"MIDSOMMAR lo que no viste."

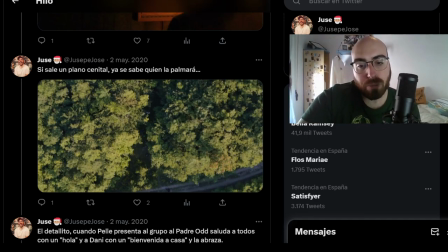(11:48)
Continuamos, para Bingo
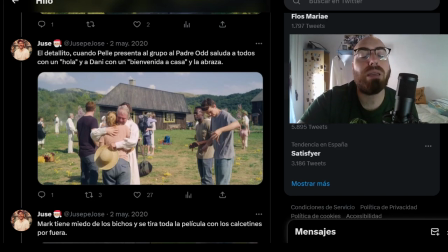(11:52)
Cuando Prín presenta al grupo al padre Oth, saluda a todos con un Ola y a Dani con un bienvenida a casa Son detalles, tío, es que son detalles de la peli que...
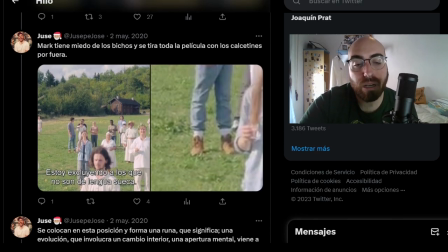(12:00)
Omar tiene miedo a los bichos y se tira toda la película con clasquetinas por fuera y las runas,
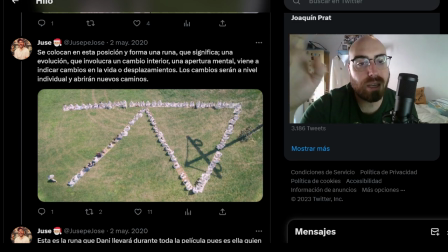(12:06)
vamos con las runas se colocan en esta exposición en una forma de runa que significa una evolución que involucra un cambio interior una apertura mental, viene a indicar cuando cambios en la vida o desplazamientos, los cambios también serán a nivel individual o abrirán nuevos caminos
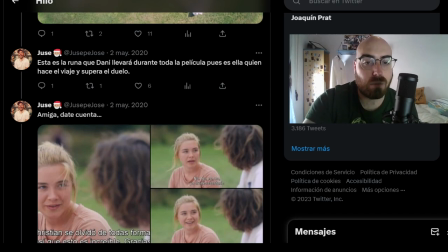(12:23)
ya te lo está diciendo todo desde el principio y esta es la runa que Dani lleva durante toda la película pues es ella quien hace el viaje y supera el duelo
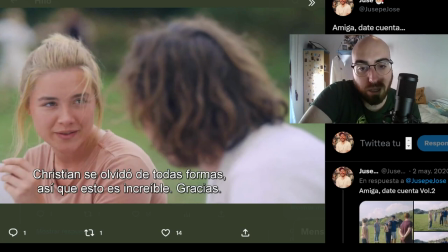(12:33)
Amiga, bate cuenta Cristian se ha olvidado de todas formas Así que esto es increíble, gracias por su cumple Creo que es, ¿no?
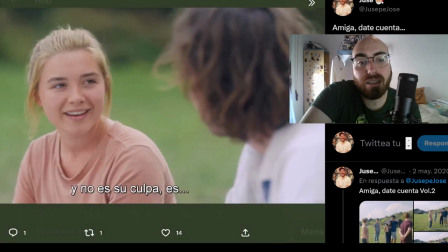(12:41)
No, no, yo olvidé recordarle Y no es su culpa Es que, tío, es que es muy fuerte esto, ¿eh?
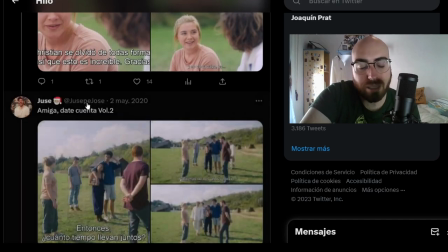(12:47)
Es que Dani estaba en una burbuja La pobre mía, de verdad, con un tío que no le quería nada Es que es horrible Entonces, ¿cuánto tiempo llevan juntos?
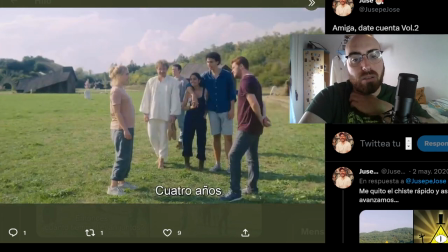(12:57)
Poco más de tres años y medio Cuatro años, toma
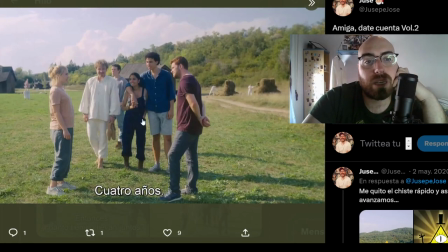(13:03)
Cuatro años Para que se vea Que van ahí de tope
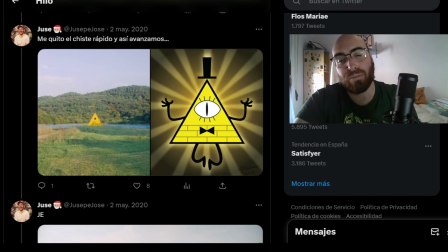(13:08)
Bueno, esto es una referencia Claramente a Gravity Falls Digan lo que digan, yo siempre lo voy a mantener Aquí ya se ve,
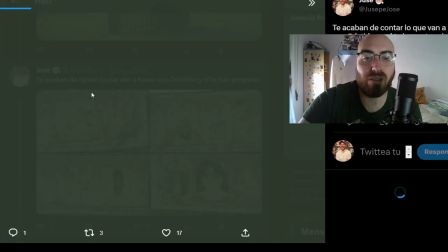(13:14)
el oso está encerrado Y vuelven a hacer lo mismo que hicieron en la primera escena Contarnos lo que va a suceder Y
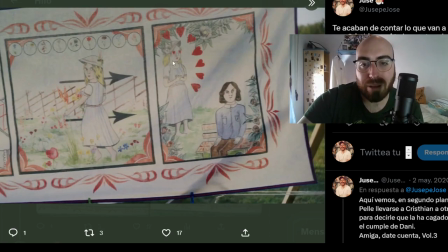(13:20)
tenemos lo mismo Tenemos una piba Que se enamora de un tío La tía coge unas hierbas
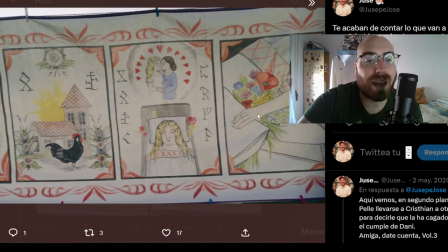(13:28)
Coge, las pone debajo de la cama es un amarre de toda la vida para que sueñe con él y demás,
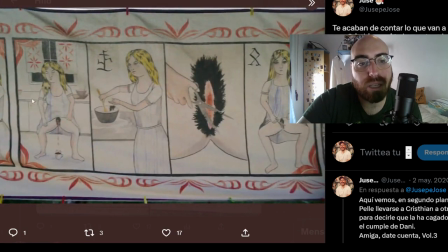(13:35)
después coge parte de su pelo público, los echa y su sangre, los echa en un en un recipiente rico,
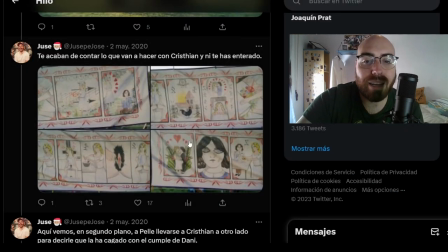(13:43)
rico, rico para que él se enamore de ella un amarre clásico bien rapidito, rico, rico con sustancia a los guiñanos
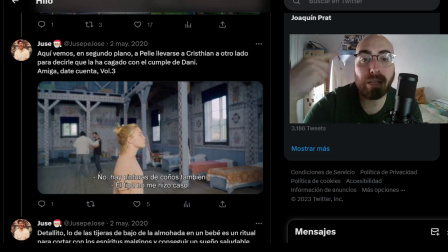(13:53)
y aquí vemos como en un segundo plano se lleva a Christian para decirle que le ha cagado con el cumple de Dani,
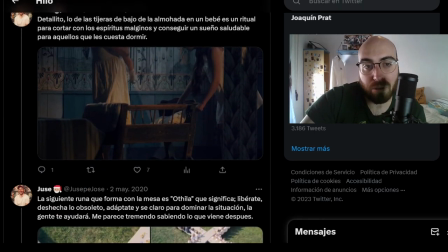(13:59)
¿vale? para que veamos que que bueno, que ya está todo clarísimo lo de las tijeras debajo de la almohada a un bebé es un ritual para cortar los espíritus malignos y conseguir un sueño saludable para aquellos que le cueste dormir yo solamente voy a contar todos los detalles de esta película en esta
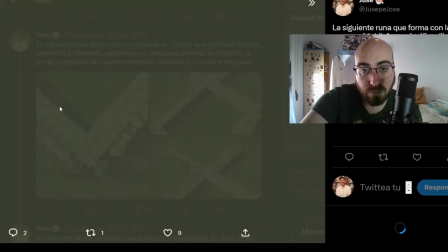(14:14)
ruina que es esta se llama ruina ot gila
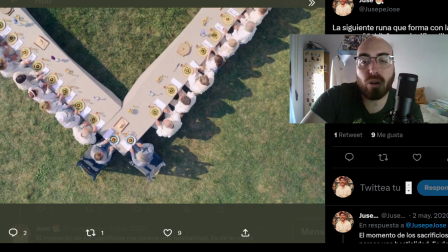(14:20)
significa libérate o atrás lo obsoleto
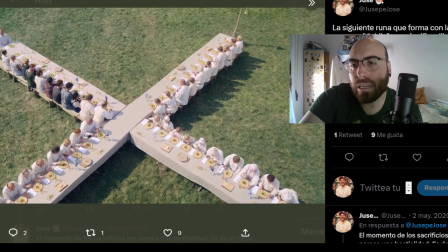(14:26)
y se utiliza para dominar la situación y se utiliza para adaptarte y para dominar una situación
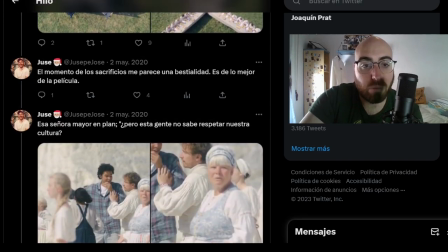(14:34)
y que la gente te ayude. Me parece muy fuerte sabiendo lo que viene después. En el momento de los sacrificios me parece muy fuerte.
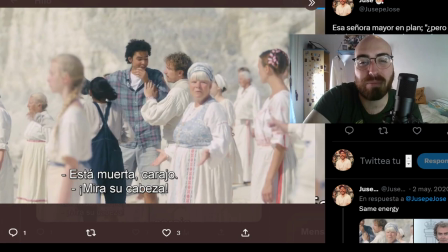(14:43)
Esta cara de la señora diciendo señores, es que no saben respetar nuestra cultura. ¡Señorras!
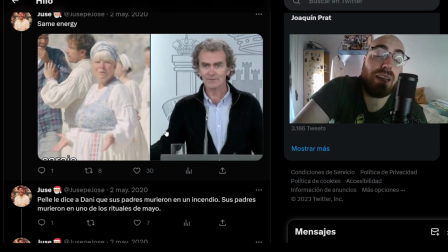(14:51)
Bueno, era la época del... Cuando hice este hilo, era la época del corona. Así que, bueno, pues bueno.
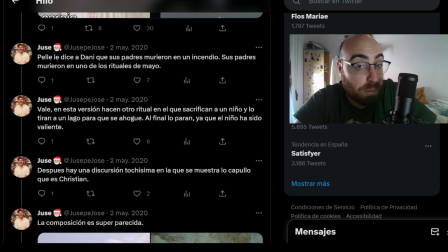(15:00)
Pile dice a Adane que sus padres también murieron en un incendio y lo que realmente nosotros sí sabemos pero ya no es que los padres realmente murieron en los rituales de mayo de esta gente en esta otra versión hacen un ritual en el que sacrifican a un niño y lo tienen a un lago para que se ahogue al final lo paran ya que el niño ha sido valiente